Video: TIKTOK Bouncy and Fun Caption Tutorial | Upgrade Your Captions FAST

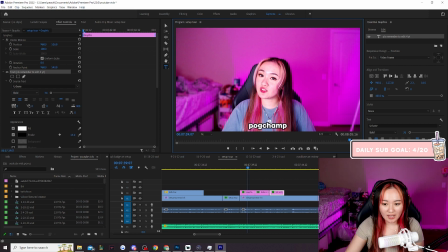I love the auto caption However, with Premiere Pro's auto caption, you cannot add these fancy text animations You have to use manual text files to do it. It's really annoying if you want to auto caption in Premiere Pro Okay, this is a very very long video. I'm just gonna copy this.
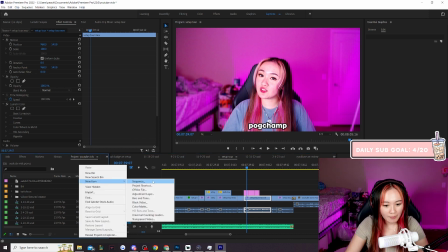I'm gonna make it just give me one second I'm gonna make a new file so it doesn't take as long.
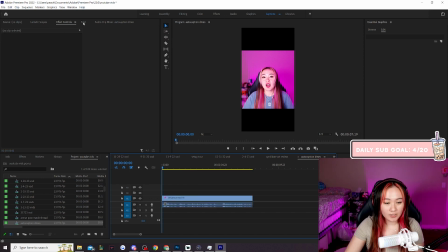So if you want to auto caption in Premiere Pro, we're gonna have our file here we're gonna click text and Then we're gonna click transcribe sequence.
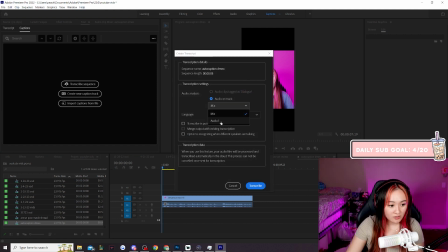So audio analysis mix. You can also select individual audio tracks So for instance
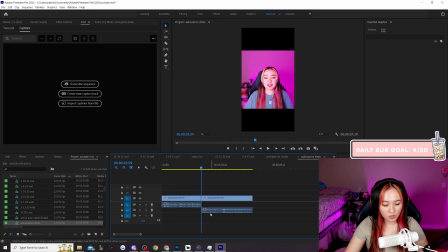Here now I pulled I pulled this section onto audio track 2 So what we can do if we hit transcribe if you only want to transcribe
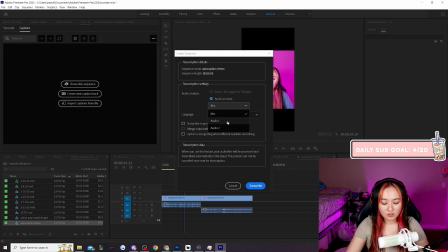what the captions for one audio sequel um one audio track we can hit audio track one or audio track two or mix will try its best with all of the tracks please use auto caption before you add your music to your edits by the way otherwise it will try to transcribe the music too and it
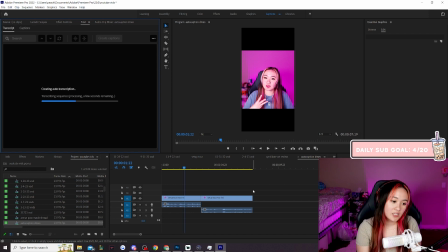will make the transcriptions bad so yeah you cannot use keyframes if you auto caption no but auto captions is for lazy people like me so i auto caption because manually adding captions looks good it takes forever And it's a pain in the butt.
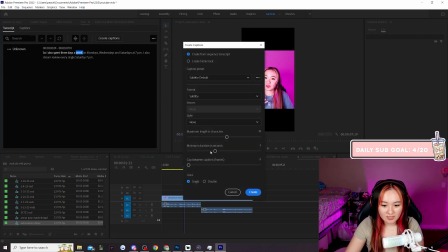All right, now we're gonna hit create captions. Okay, this is the settings that I use for captions minimum duration This is for my tech talks. I use like 20. Okay, and then you can also have presets So I have preset styles already if you don't have presets then make them But we're gonna click none for now.
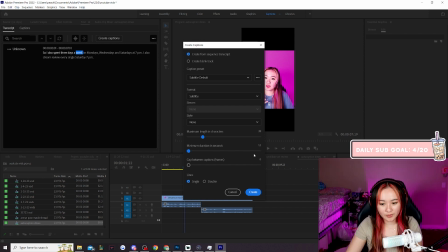Anyways, so for tick tocks I use maximum length of 20 minimum duration of 1.2 and gaps between frames of zero and single lines we're gonna hit create
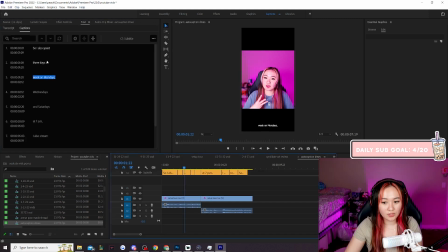and then you're gonna wait for the captions to load and now you can manually edit the captions now we want to add a preset so that we can make our lives easier and then for future captions we can click the drop down under style and actually add a preset so
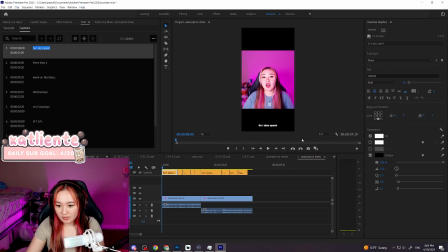under text you pick the font that you want to use i used urbane last time so i'm gonna use this one use it again we can here change the size of the text i like i think like 70 is fine i used to use bigger Captions, you can also pick the zone. This is the location in the video file that it's gonna be You could pick top
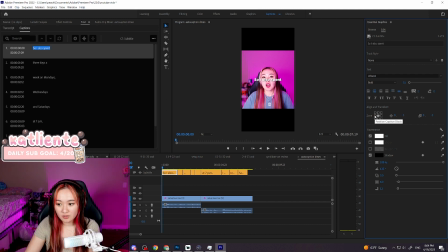top left top right center center left center right anyways um, I try to keep it like either up somewhere up here at the top or somewhere not bottom bottom because you Don't want it to get blocked off by like the tiktok profile photo all of that stuff.
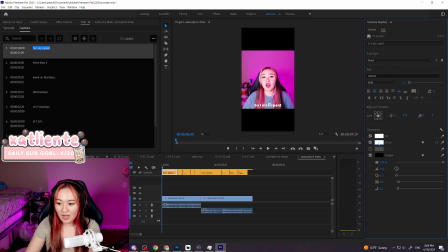Maybe like down here Okay, we can also add a stroke again outlines are great a A stroke also is an outline, the same thing. It's like 10, we could use 15. You could also add a drop shadow. Oh, this looks so cute.
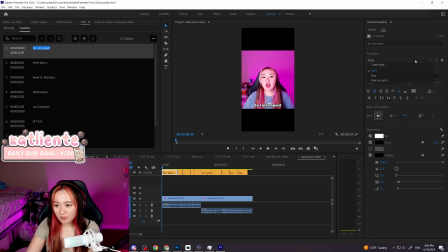Anyways, whenever you're satisfied with the track style, we can click the drop down here and then click create style and then title it whatever you want. I'm going to call it urbane. It's just the name of the font. And then once you click the style, it will automatically apply it to all of the... the captions you have up here.
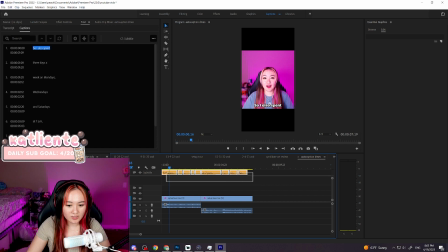If you want to change your mind later and you want to modify everything we can just highlight everything Under the track style you can select a different style.
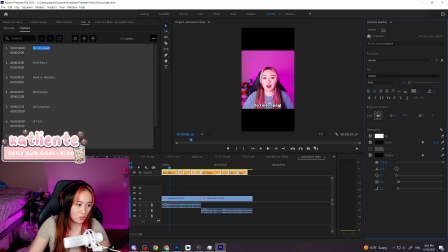This is my older my older font style This is the new one. I just arbitrarily threw up, but yeah, and then that would just change everything together
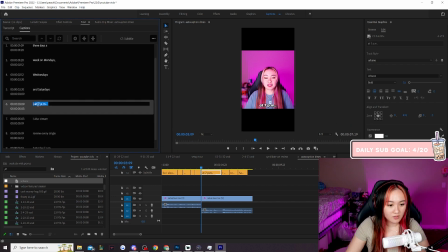If some of the captions are wrong You click it you double click it It will open up the edit box and then we can edit it is very aggressive with the punctuation that uses I think having punctuations looks kind of ugly in captions to be honest So I go through and I manually delete all of my captions or all of the punctuation.
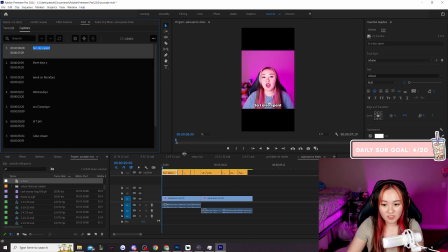Sorry out of my captions So this looks way cleaner now.
So I also stream on Twitch three days a week. Oh, yeah, see and I messed up So I also stream on Twitch So I also stream on Twitch three days a week Mondays, Wednesdays and Saturdays at 7 p.m. PST I also stream review every single Saturday.